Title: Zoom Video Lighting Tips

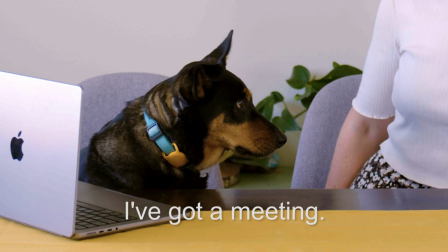[0:00] Oh, hey, what are you doing? Oh, you have that Zoom meeting today, don't you?
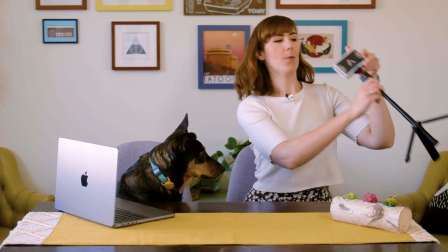[0:05] Here, let me hook you up. So, let's light you with this.
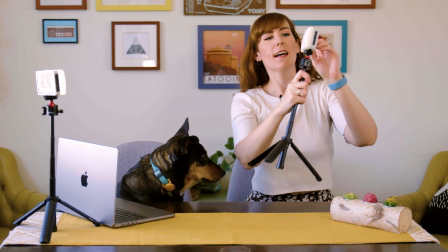[0:11] And then we'll also light you with this guy. There you go, great.
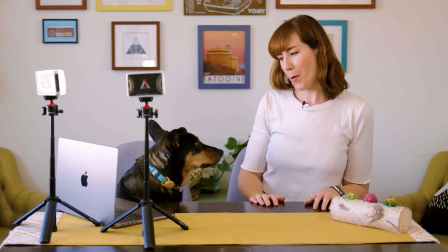[0:17] Now you're gonna look awesome for your Cat Chasers Anonymous meeting. All right, love you, have a good one.
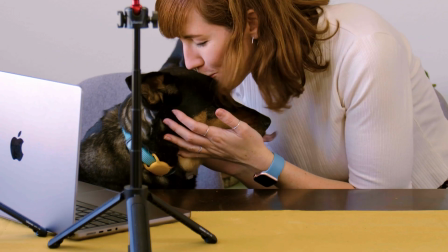[0:23] Mwah.
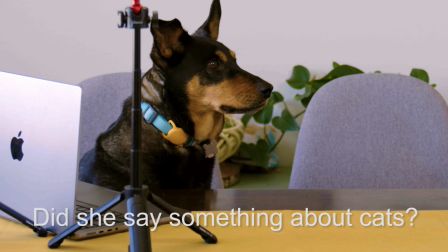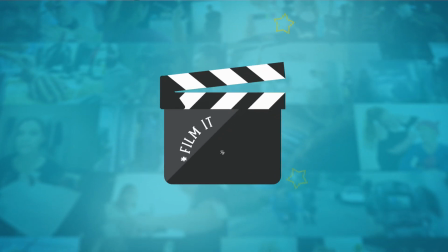Hello filmmakers, Ash here, and welcome to Film It Yourself. Nowadays, it feels like we spend our whole life on Zoom. It's how we connect with friends, and for some of us, even how we work.
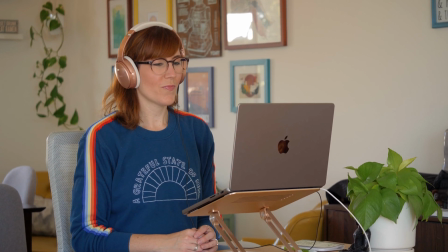[0:44]
I mean, right now, my entire job is remote directing while I'm on Zoom all day long. And like probably most of you, I suffered from bad lighting and unflattering camera angles at first, but as a filmmaker, I knew this wouldn't fly. So I thought I'd share with you some handy Zoom video lighting tips so I can show you how to look better on Zoom calls. First up, let's talk about laptop height.
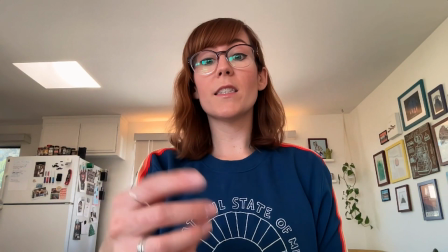[1:12]
Most people have their laptop flat on their desk, but this means that you get a super unflattering angle that's basically pointed right up your nose. Hope you don't have any hanging bats in that cave. Now, the reason this angle looks so terrible is because, well, we as humans don't normally see other humans from this vantage point. Unless, you know, you're a baby, I guess.
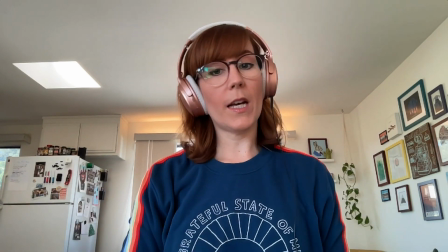[1:37]
Also, don't forget that low-angle shots like this can make the subject appear intimidating and authoritarian. That's a word, right? I go over this in more detail in my shot types video here.
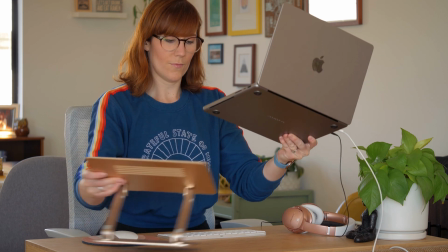[1:49]
So consider purchasing a laptop stand that will help rise your laptop camera up to eye level.
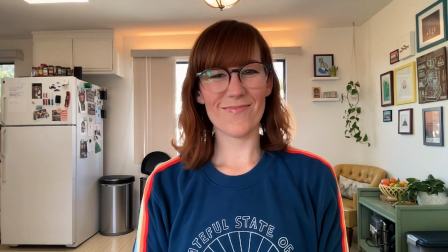[1:56]
This will help make your angle feel more natural, and whoever you're chatting with virtually will subconsciously feel more like your equal. Next, let's talk about lighting. And boy, this is a big one. First up, I'm sure we've all seen Zoom calls like this.
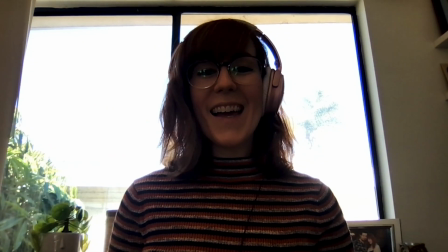[2:12]
It's like having a chat with someone in witness protection or something.
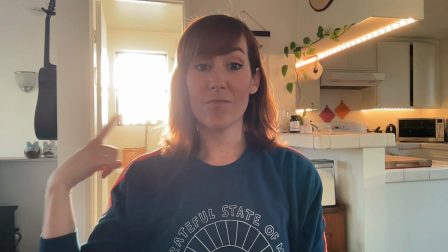[2:16]
So, tip number 1, don't have a window directly behind you because this will cause issues with exposure. You see, your laptop or phone camera has auto exposure automatically on,
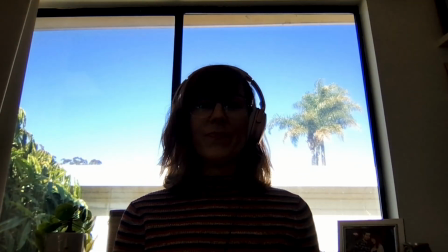[2:29]
so it's going to try to expose for the brightest point in your frame, and that's your window, not you. Similarly, don't have a bright light behind you because that will also cause the same issue. Now, tip number 2, don't have extreme side lighting like this.
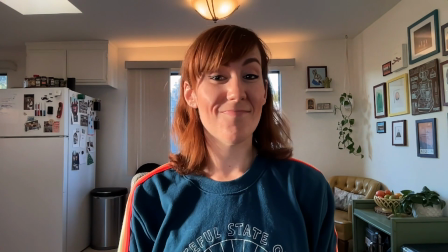[2:47]
Side lighting can be caused by a window or a bright light off to your side, which again doesn't look super flattering. Plus, this extreme side lighting can mean you lose most of, if not all, details on one side of your face, including one of your eyes, which can make it hard for the other person on the call to feel connected with you. As they say, your eyes are the window to your soul. Next up, tip number 3, don't do flat lighting.
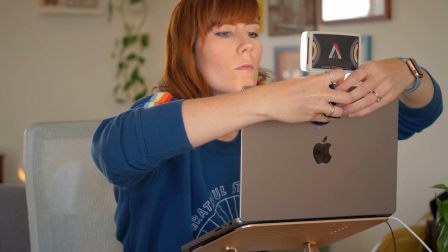[3:18]
Now, most people get one of those suction cup lights that go right on the back of your computer,
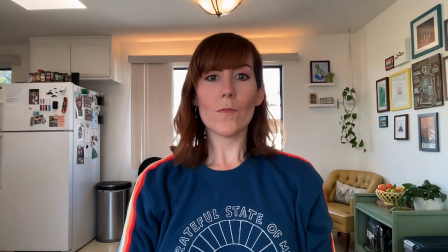[3:24]
but the issue with this is that you get extremely flat lighting.
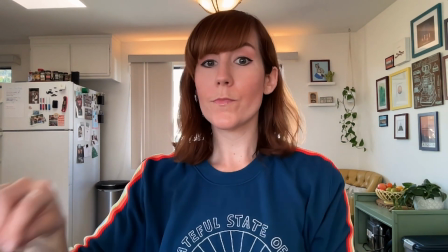[3:28]
This is especially bad if you're like me and you wear glasses while using the computer, as it's going to give you the most glare. Plus, if you suffer from migraines, again, like me, this could be a major trigger to cause a headache. I mean, even if you don't have migraines, we all know staring into a light isn't good, right? Like, people have been telling us not to stare at the sun since forever. So instead of flat lighting, do tip number 4, ratio lighting.
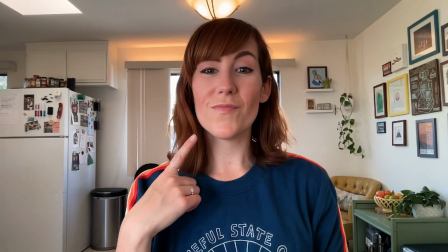[4:00]
This is basically a setup where one side of your face is slightly darker than the other, but only slightly.